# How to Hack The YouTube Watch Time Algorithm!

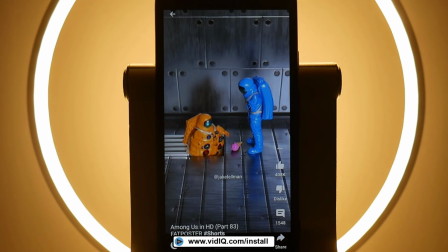4:09 It has a beginning, a middle and an end, and it was clear to the viewer when that video looped back around to the beginning.
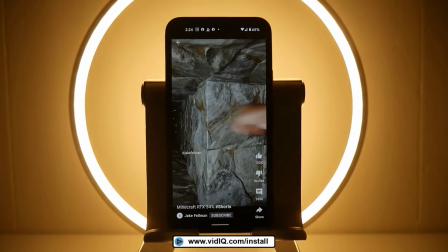4:16 But what if a video has no discernible beginning, middle, or end?
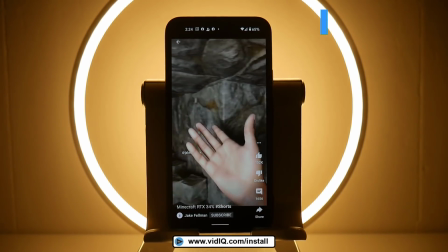4:22 What if it's endless, hypnotic, satisfying?
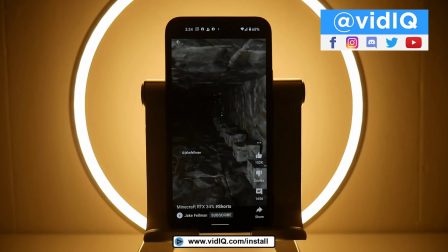4:27 I mean, you don't know the short has ended because YouTube has built in a loop around function.
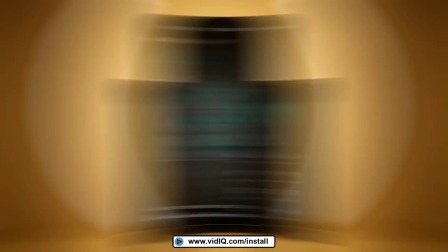4:33 So this will go on forever and ever. And whenever the video loops, the watch time jumps beyond 100%.
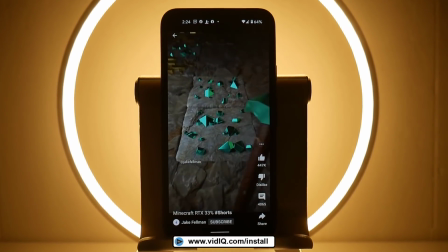4:41 It's my guess that either the viewer swipes off very quickly because they're simply not interested in the video at all,
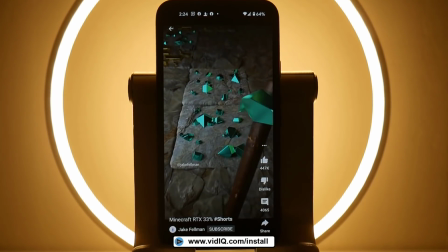4:47 or the viewer watches a loop 3 or 4 times and says to themselves, yeah, that's cool, before they even realize they're watching a loop.
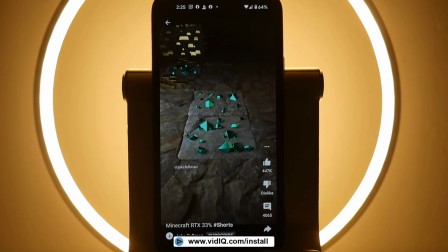4:56 I mean, I've just done it right here, 300% watch time. Jake, you're welcome.
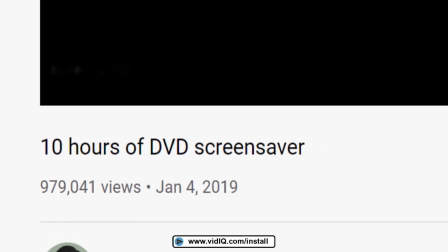5:01 I'm sure you've come across these videos on YouTube before where someone loops something for hours on end.
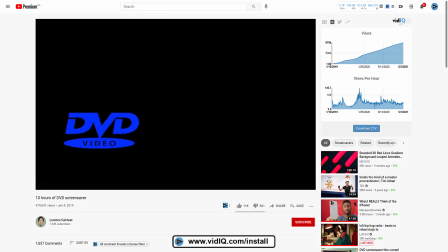5:06 Well, Jake's re-engineered this for YouTube Shorts, and the chances are... Oh, hang on, this is going to hit the corner.
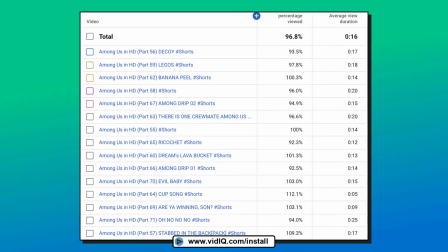5:12 Go on, oh yeah, no! Let's remind ourselves of those audience retention numbers again.
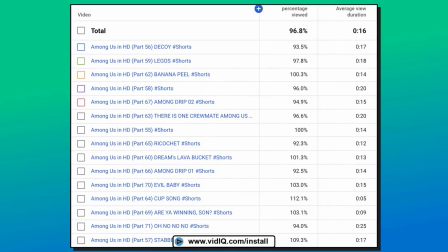5:17 These are all non-looping videos with an audience retention of just under 100%.
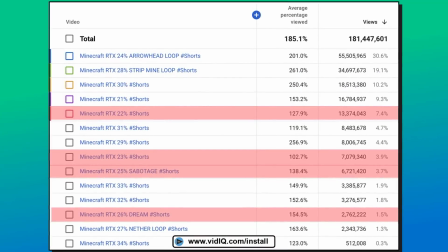5:22 And then these are mostly looping videos. The ones highlighted in red are non-looping videos,
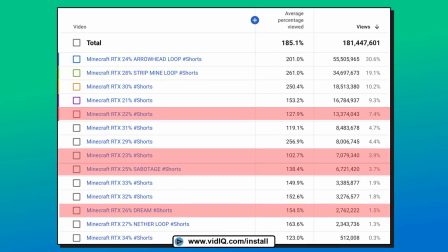5:29 so you can see how they're actually dragging down the audience view average of still well over 180%. So there you have the data, folks, proven over hundreds of millions of views on Jake Fellman's channel. You can significantly increase your average view duration by intentionally designing your videos to loop on YouTube Shorts. It is an incredible hack, but that word, hack, does raise an interesting moral dilemma. Is it even ethical to do this? Are you allowed to intentionally loop your videos on YouTube?
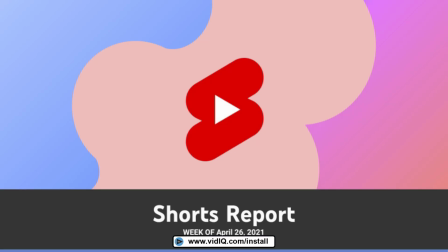6:07 You're gonna like this answer. Not only can you loop videos, YouTube is actively encouraging Shorts creators to do just that.
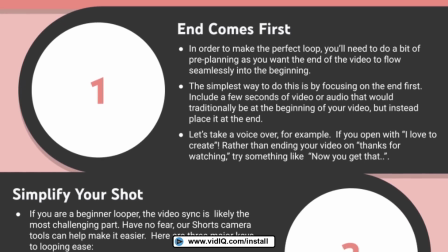6:15 Every 2 weeks, YouTube publish a Shorts report, and in their latest post, they give you tips and tricks on how to create the perfect loop.
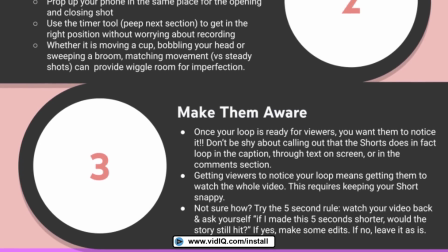6:23 We just happened to collaborate with the greatest Shorts creator to tell you how he's done it.
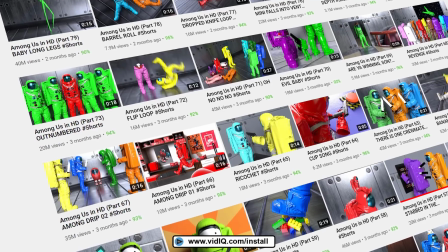6:29 And Jake's got a few more sagely bits and pieces of advice.
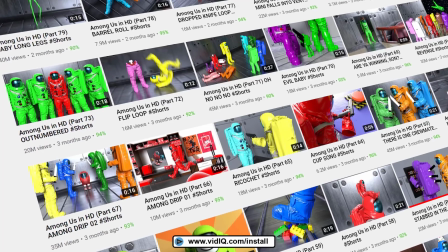6:32 First of all, looping videos need to be incredibly short, even for YouTube Shorts.
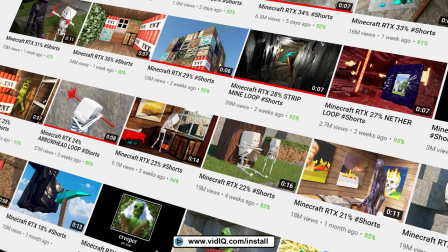6:38 Jake's content used to be around 15 to 25 seconds long, but when Jake creates a looping video,
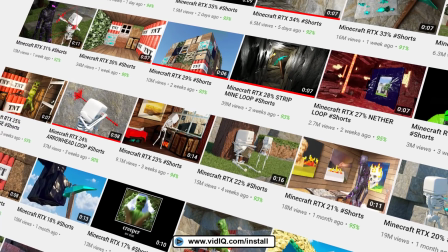6:44 you'll rarely see one longer than 7 or 8 seconds.
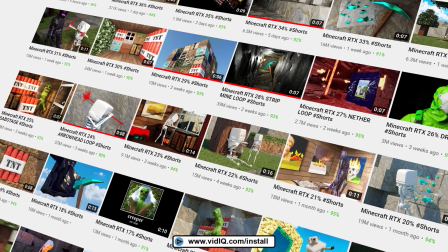6:48 The longer the video is, the more that happens, the more difficult it becomes to replicate the scene without the viewer catching on that it's a loop. Biggest difference between my loops now and before is that when I'm very cognizant of starting and stopping on a still frame.
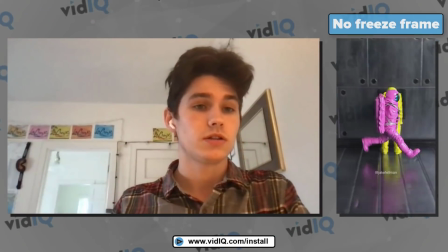7:04 The camera and the characters are both moving during the loop, and both on TikTok and on YouTube,
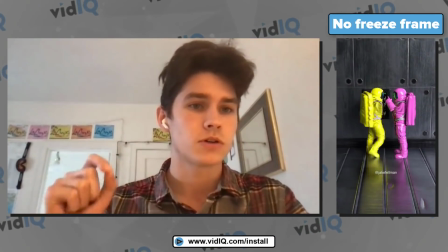7:10 there is like a 1 frame or 2 frame delay before the replay.
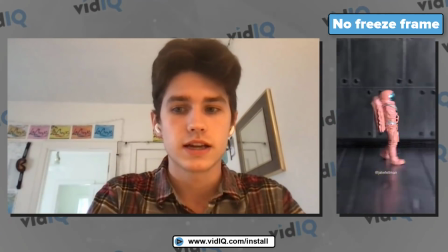7:17 So that is like a dead giveaway that it's a loop. And now my loops, there's always like a still frame before they start and on the frame that they end.
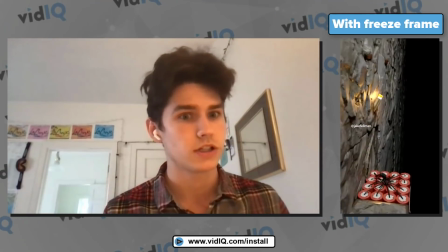7:26 So that's like the perfection of the craft, right?
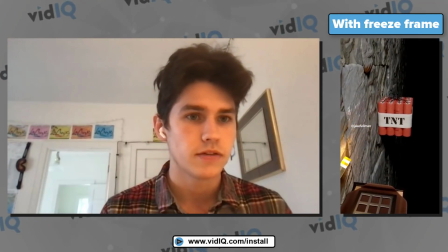7:28 And also my loops now don't have any music, which is another dead giveaway that it's a looping video, is if you can hear the same repetition.
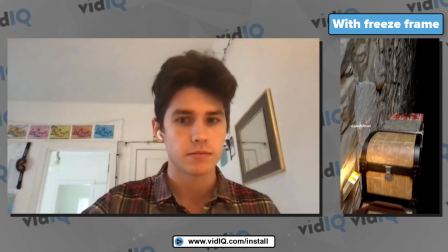7:37 And so the fact that it's just like the Foley of like placing blocks down or digging blocks, people truly don't know if there's no indication that it's repeating. Did you hear what Jake said during that explanation? Perfection of the craft. Here's a channel with millions of subscribers and billions of views, and they're still finding fault in their content and looking at ways to improve their craft. Always aim to improve 1% with every single video that you make, because you'll never hit 100% perfection, but you'll be many percentage points better off than any of your competition. In Jake's case, at least 180%. It's just ridiculous. Absolutely ridiculous.